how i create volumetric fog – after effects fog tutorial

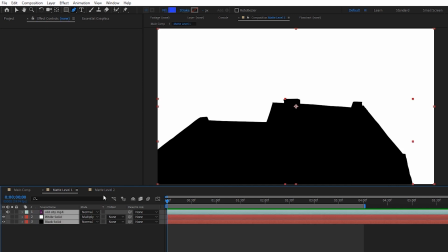4:09 But this time, I'll head over to mat level 1, copy all the layers inside of it, and then paste them on top of the mat level 2 composition.
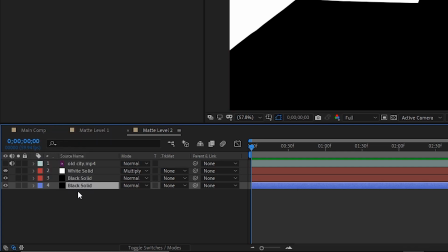4:15 Now is also a good time to set the mat layers of level 2 to a different color just so that we can tell them apart right away.
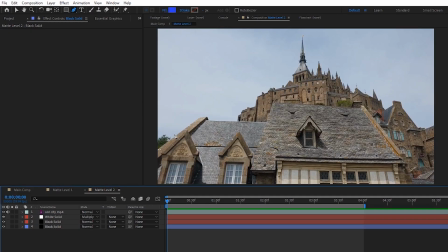4:21 In mat level 2, I want to include this tree on the left in the mat as well, but trees are really tough to mask out.
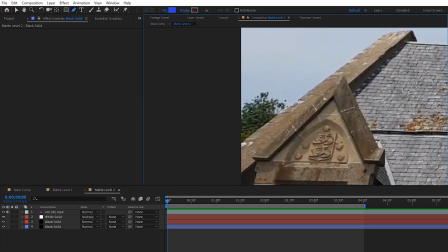4:26 Luckily for us though, it's framed against a bright background, so there's a good amount of contrast between the sky behind it and the tree itself. To get a much more accurate result, I'm going to go ahead and duplicate the footage and add levels to it.
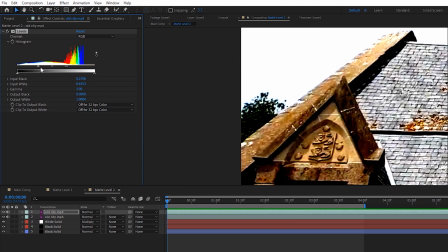4:37 Using the input black, input white, and gamma handles, try to get the tree as black as possible and the sky as white as possible while still keeping as much detail in the tree as you can.
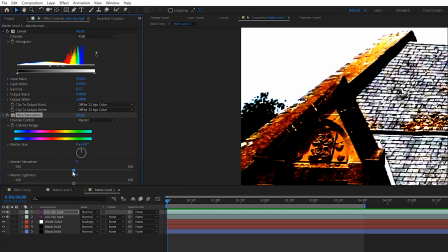4:45 After that, we'll just add a hue and saturation, and then bring the saturation all the way down so that we have it in black and white.
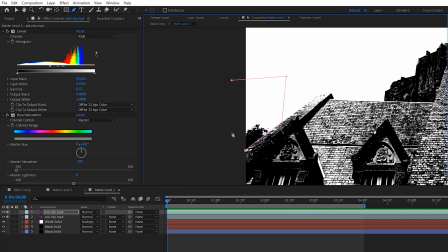4:51 And finally, let's just create a rough mask around what we actually want to keep, and we're golden.
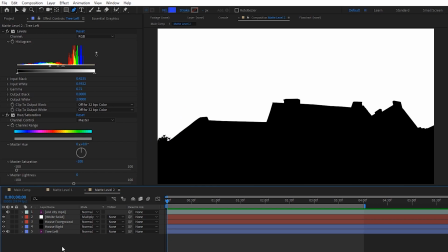4:55 We've got a much more accurate mask of the tree than we could have possibly done by hand. Now, heading back to the main comp, I'll duplicate fog level 1 to create fog level 2,
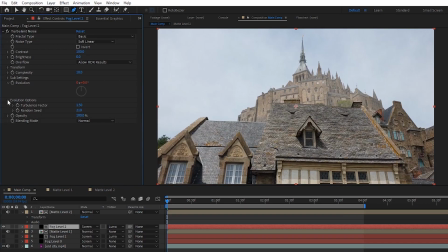5:02 and then place it underneath the matte level 2 layer. Don't forget to change the turbulent noise seed to randomize the pattern, set the scale a little bit smaller in the transform, and this time I'll also set the contrast lower to around 50 since it's getting further from the camera and the fog wisps would be a lot less distinct.
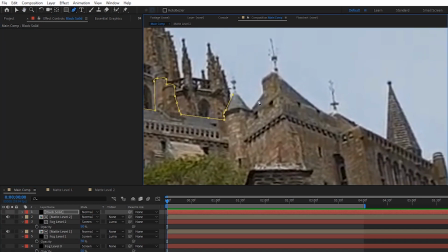5:17 Now jumping ahead to matte level 3 where I'm masking out the fort's walls,
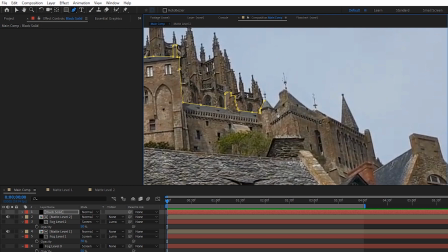5:20 on the right side of the fort there are a lot of little towers and spike things, so to save time and get a more accurate result,
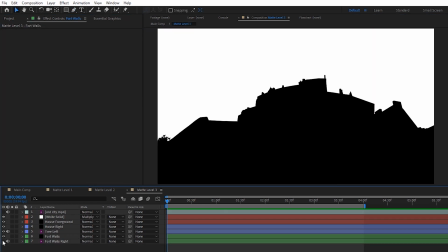5:26 we can do the exact same thing we did with the tree.
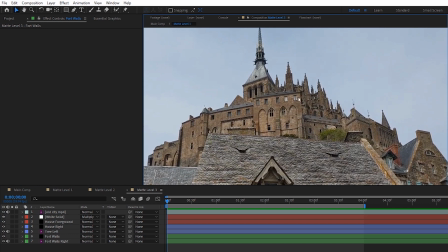5:28 I also noticed that these walls curve backwards away from camera, so in theory the edges would be a little bit foggier than the middle, which is closer to us.
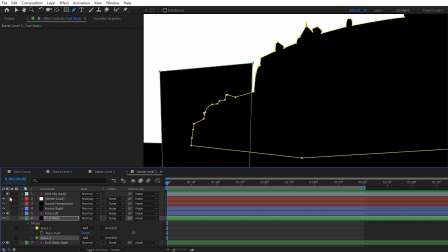5:36 So a way to tackle that is to create another mask on the same layer and set it to subtract,
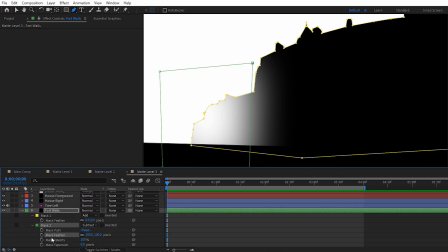5:40 feather it out a bunch, and also lower the mask's opacity itself to make it a little more subtle.
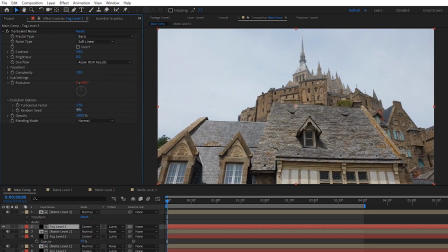5:45 Now after heading back to our main comp, duplicating fog level 2 to make level 3, randomizing the seed and adjusting the opacity of the fog levels, we're left with this.
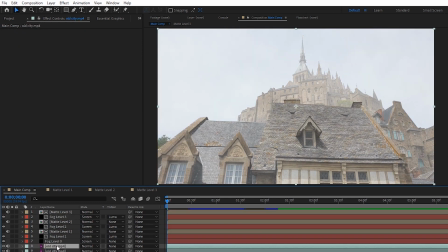5:53 You can see a quick before and after by just duplicating your footage and dragging it to the top, and wow. That looks pretty alright. It's like not amazing, but it's decent, it's somewhere, it's coming along.
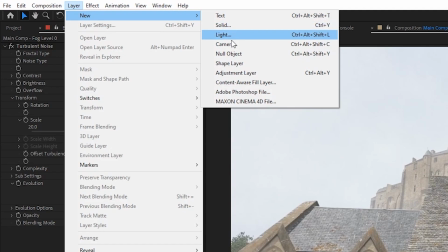6:03 Well, now is where the color grading and adjustments come in. To get started with that, let's create a new adjustment layer, rename it to Lumetri, and add the Lumetri color effect to it.
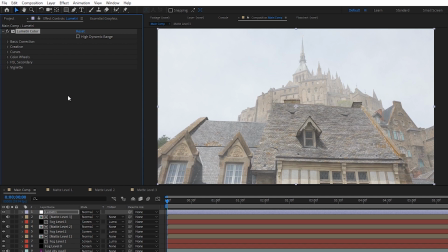6:12 We're actually going to end up making two Lumetri layers. The first one's going to be to create a new baseline, and the second will use our depth mats, so that the color grading gets stronger the further away objects are in the scene. For this first Lumetri layer, where we're just establishing a new baseline, I'll bring down the temperature of the footage a bit to add some cooler tones to it, which is purely an aesthetic choice.
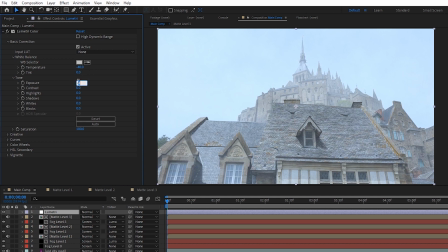6:29 When fog scatters light, it just makes it appear more white, not blue. Next, I'll lower the exposure by about 1, raise the contrast, and then lower both the highlights and the shadows.
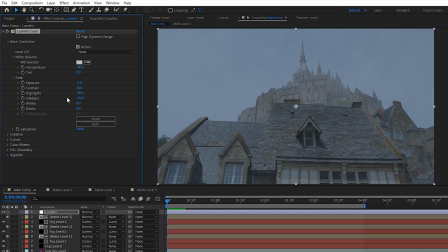6:38 All this to just get my scene a bit darker because I think the footage is too bright for an overcast, foggy vibe.
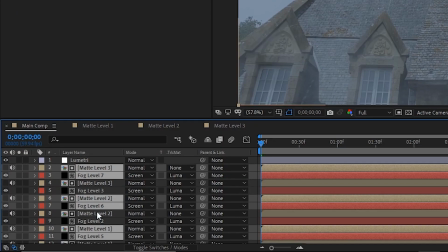6:44 Now to create our second Lumetri, let's select all of the fog and matte levels, duplicate them with Ctrl or Command D, and then pre-compose them into a new comp called Depth Matte.
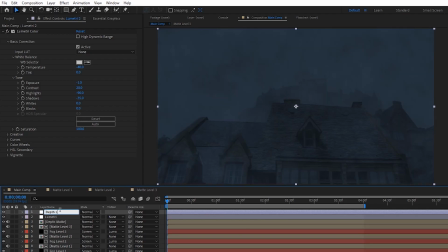6:52 Then we can duplicate our Lumetri, rename it Depth Lumetri, and place that Depth Matte layer above it.
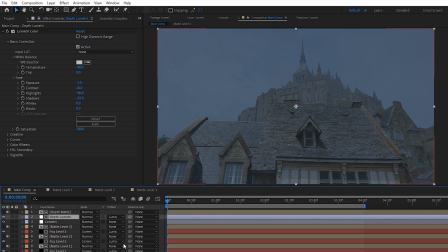6:58 Finally, set the Depth Lumetri's track matte to Luma Matte so that it gets applied based on the brightness of the matte and therefore gets stronger as the scene gets further away.
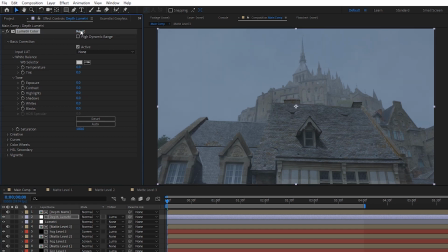7:05 I've recorded this line 4 times. I'll reset our duplicated Lumetri effect so that we have a clean slate and then raise both the highlights
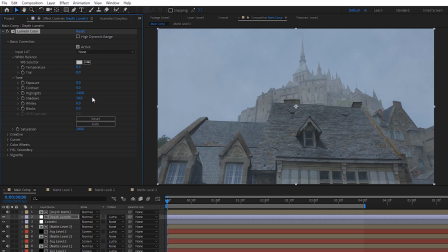7:11 and the shadows so that it gets brighter and closer to white as the fog gets heavier in the distance. I'll also set the temperature to around negative 20 to make it cooler in the distance, again just for aesthetic reasons, and the last thing we'll do to it is lower the vibrance in the creative tab to around negative 30 because as fog gets thicker it scatters more and more light,
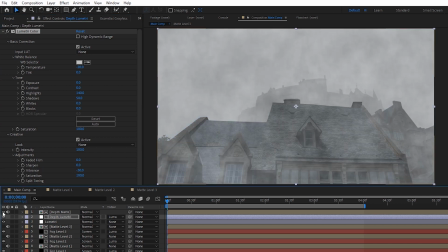7:28 letting us see less color. To fine-tune it a little more, we can toggle on the depth matte layer, solo it so we can see it more easily, and then apply the levels effect to it.
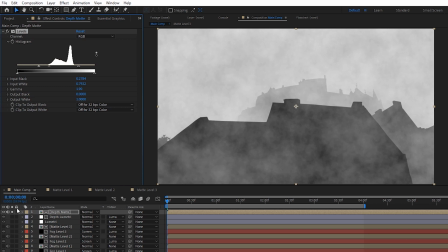7:36 And now we can fine-tune and adjust it however we want. The brighter it is, the stronger the Lumetri will be.
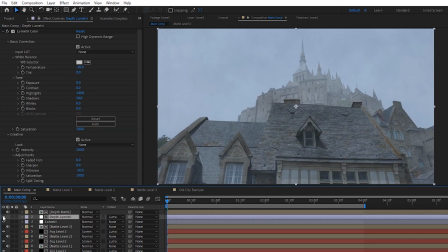7:41 Okay, next let's create a blur that uses our depth matte to recreate a bit of that haze you get from heavier fog. So just make a new adjustment layer, name it depth blur, and apply the compound blur effect to it. This is basically just a blur that uses a Luma matte to figure out what to blur and what not to blur.
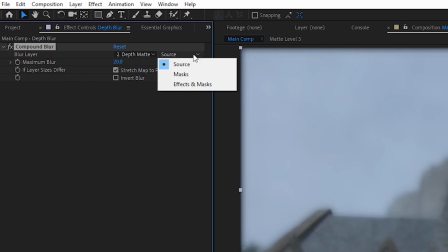7:56 So we can set the blur layer to the depth matte, and then we can either leave it set to source, meaning just use the depth matte as is,
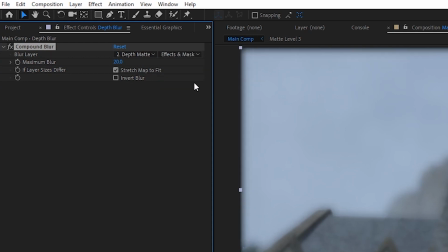8:02 or change it to effects and masks so that the levels we applied to the depth matte gets factored in as well.
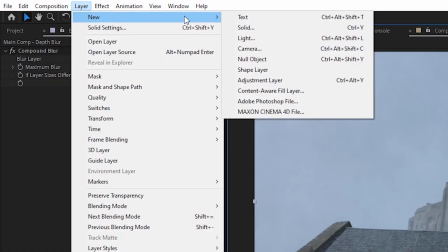8:07 Finally, I'll just lower the blur to about 0.5 to keep it subtle. Next up, let's create another adjustment layer, rename it to levels, and then apply the wave warp effect to it.
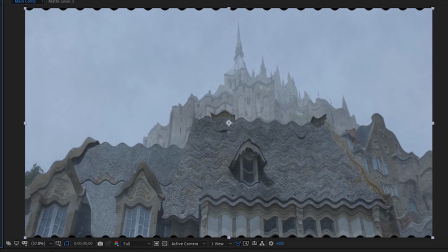8:15 Haha, get pranked.